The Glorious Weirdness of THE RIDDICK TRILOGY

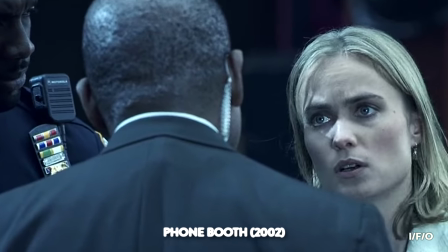3:57 Fans may recognise Radha Mitchell as the second billed actor for every movie between 2000 and 2010,
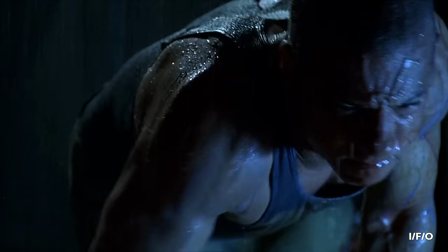4:05 gravel-voiced cult icon Keith David, and Vin Diesel, you know, from Knockaround Guys,
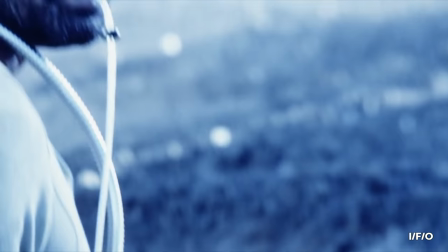4:11 but their work here is firmly in service of a representational ensemble.
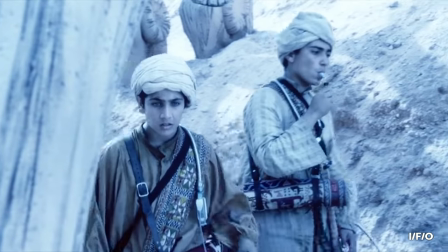4:16 I mean, this is a pre-9/11 portrayal of Muslim characters as noble, wise, and distinct individuals.
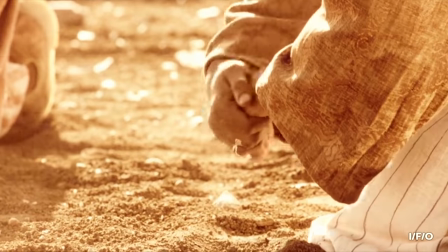4:24 That's a far cry from the monolithic boogeymen they'd become 18 months later.
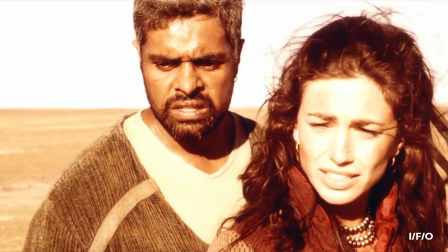4:30 This, coupled with the wide ethnic and cultural variety of the cast, lends the whole thing an organic sense of diversity,
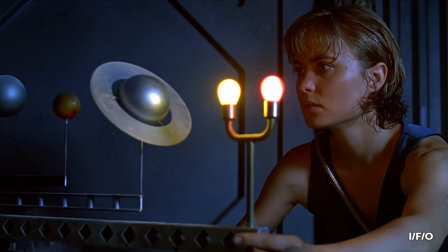4:39 wordlessly alluding to a grand universe just out of view that isn't entirely made up of white dudes.
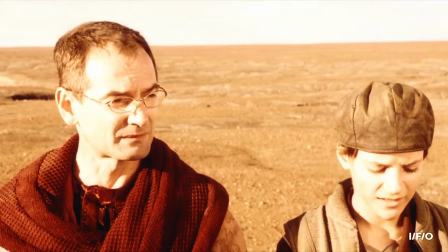4:47 As for the planet on which they crash, its Spartan desert is shot with the ragged grain of
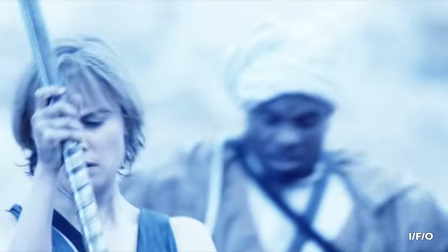4:53 35mm film and seared with a high exposure bleach bypass, making for an oppressive alternative to the industrial service ducts of most hide-and-seek sci-fi horror.
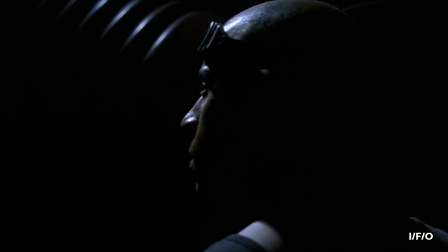5:05 Beyond the glare of the sun, there's always an insidious threat lurking in the shadows,
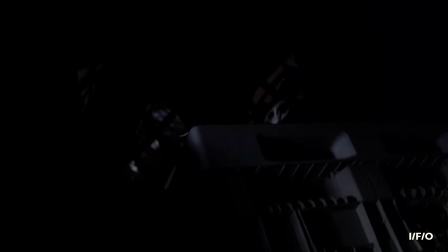5:10 one that's at its best when used as a peripheral menace.
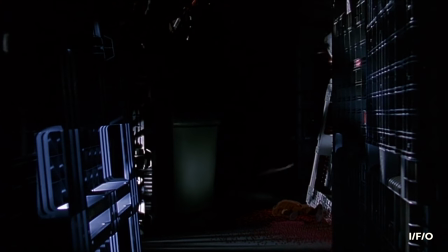5:14 Opting for the Jaws rule of suspense that says, if you can't afford to show the monster, don't.
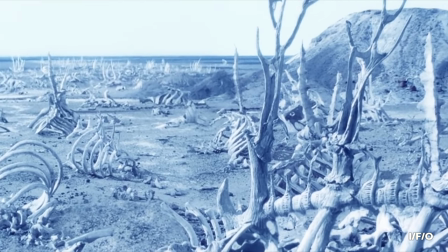5:21 And while the shuddering implications of giant skeletal graveyards are more effective than the so-so bloodletting in the film's latter half,
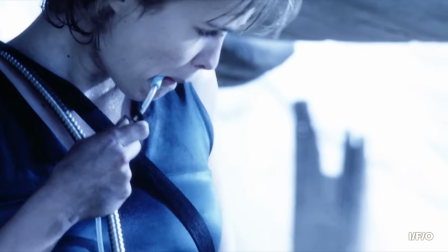5:30 there's a commendable lack of expository filler to explain away the alien's existence.
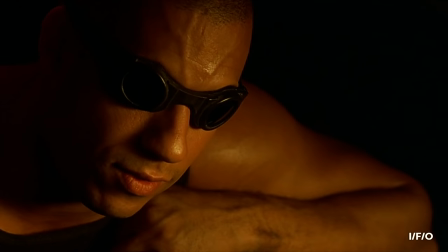5:39 Then, amongst all this, you have the towering presence of Richard B. Riddick,
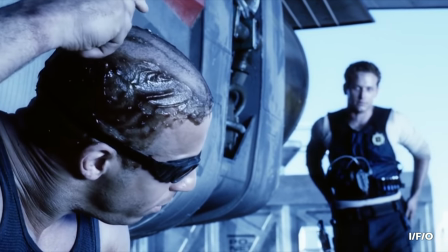5:44 and it's easy to see why Diesel has such an affinity for his anti-heroic tank top aficionado.
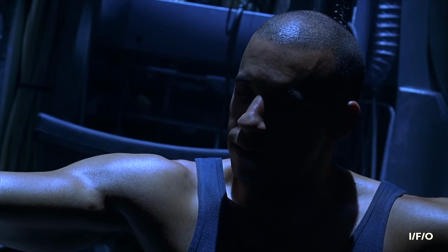5:51 All you people are so scared of me. Most days I take that as a compliment.
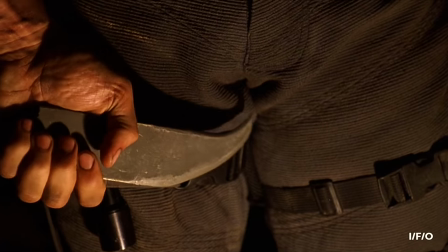6:00 There's a gravitas to this performance that's begging to be realized in any of his other projects.
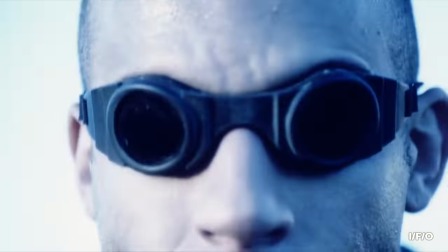6:06 Here he's genuinely menacing, enigmatic, and compelling.
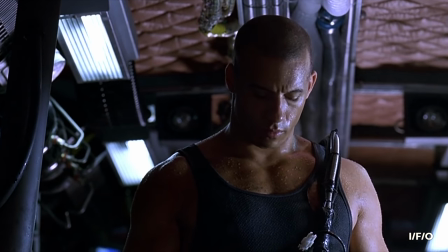6:11 Three things he will never be described as ever again.
Got it all wrong, holy man.
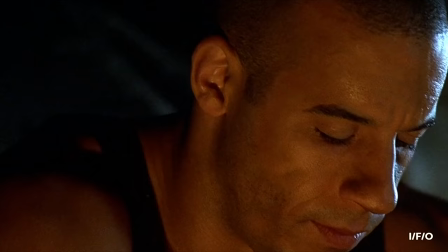6:21 I absolutely believe in God. And I absolutely hate the fucker.
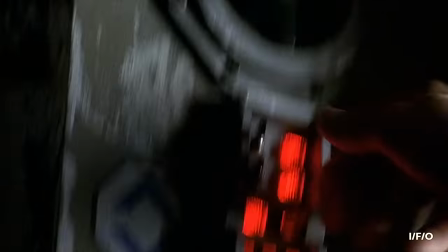6:28 So for all the ways in which it succeeds,
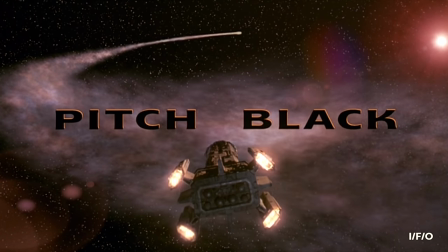6:31 why is this so often viewed as a sterling effort rather than an outright genre classic?
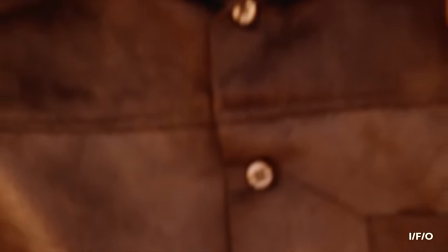6:39 Well, the limitations that spark invention also result in plenty of shortcomings.
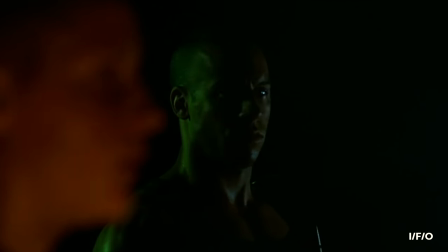6:45 Even though the central conceit relies entirely on the cover of darkness, night shoots are expensive,
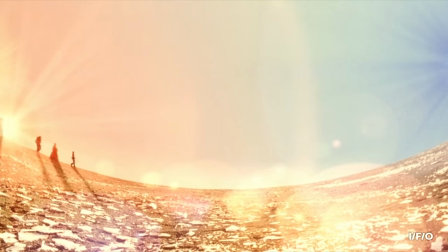6:51 so more than half of the movie is made up of pace-killing, repetitious daytime scenes.
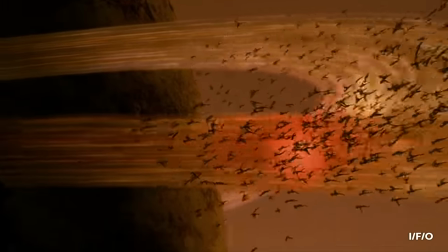6:57 There's god-awful green screen aplenty, visual effects that skirt by in the fog of battle but fall apart upon closer inspection.
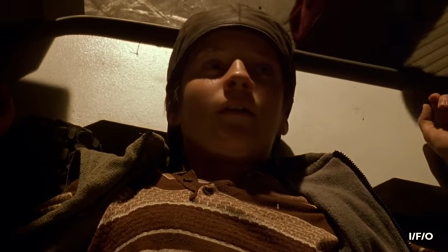7:05 Then there is the issue of Jack.
So, I guess something went wrong?
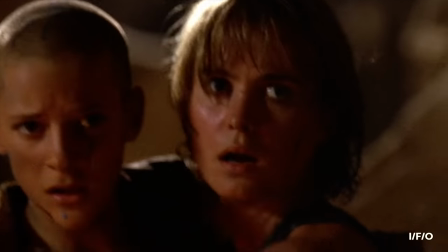7:10 A transmasculine figure who is outed and ostracized in the most humiliating,
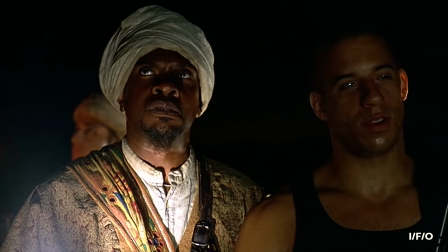7:17 downright reprehensible gotcha moment imaginable.
That's death row up there.
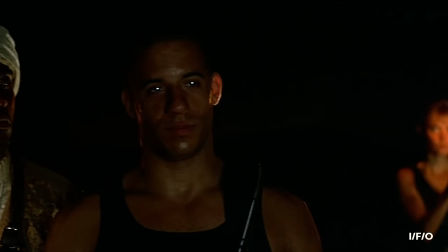7:25 Especially with the girl bleeding. What? The fuck are you talking about?
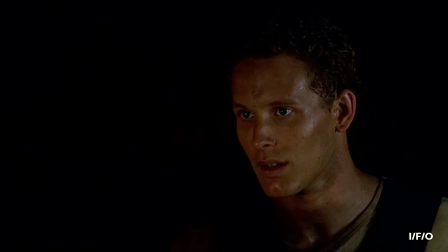7:30 She's not cut. Not her.
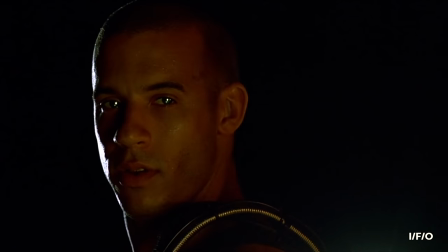7:34 Her.
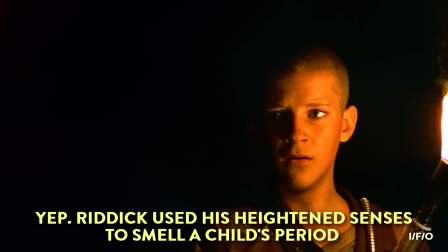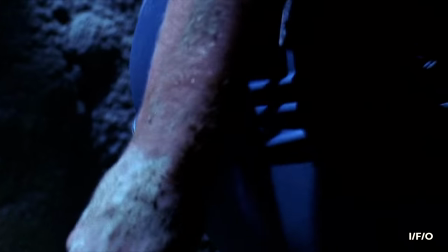7:43 You gotta be kidding me.
It's these stumbles, some budgetary, some boneheaded,
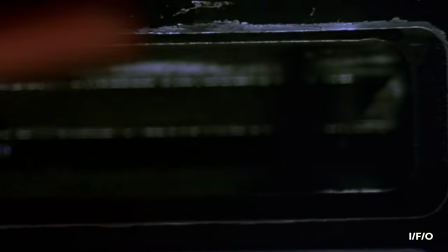7:50 that keep Pitch Black firmly in the realm of way better than you remember, but not quite as good as its cult reputation suggests.
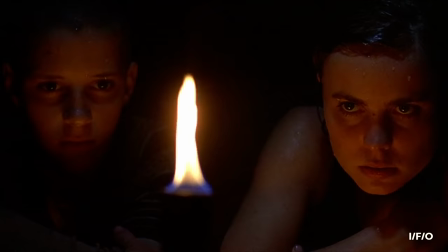7:59 Which begs the question, how do you follow up a sleeper hit that costs less than a Prince Andrew out-of-court settlement to make?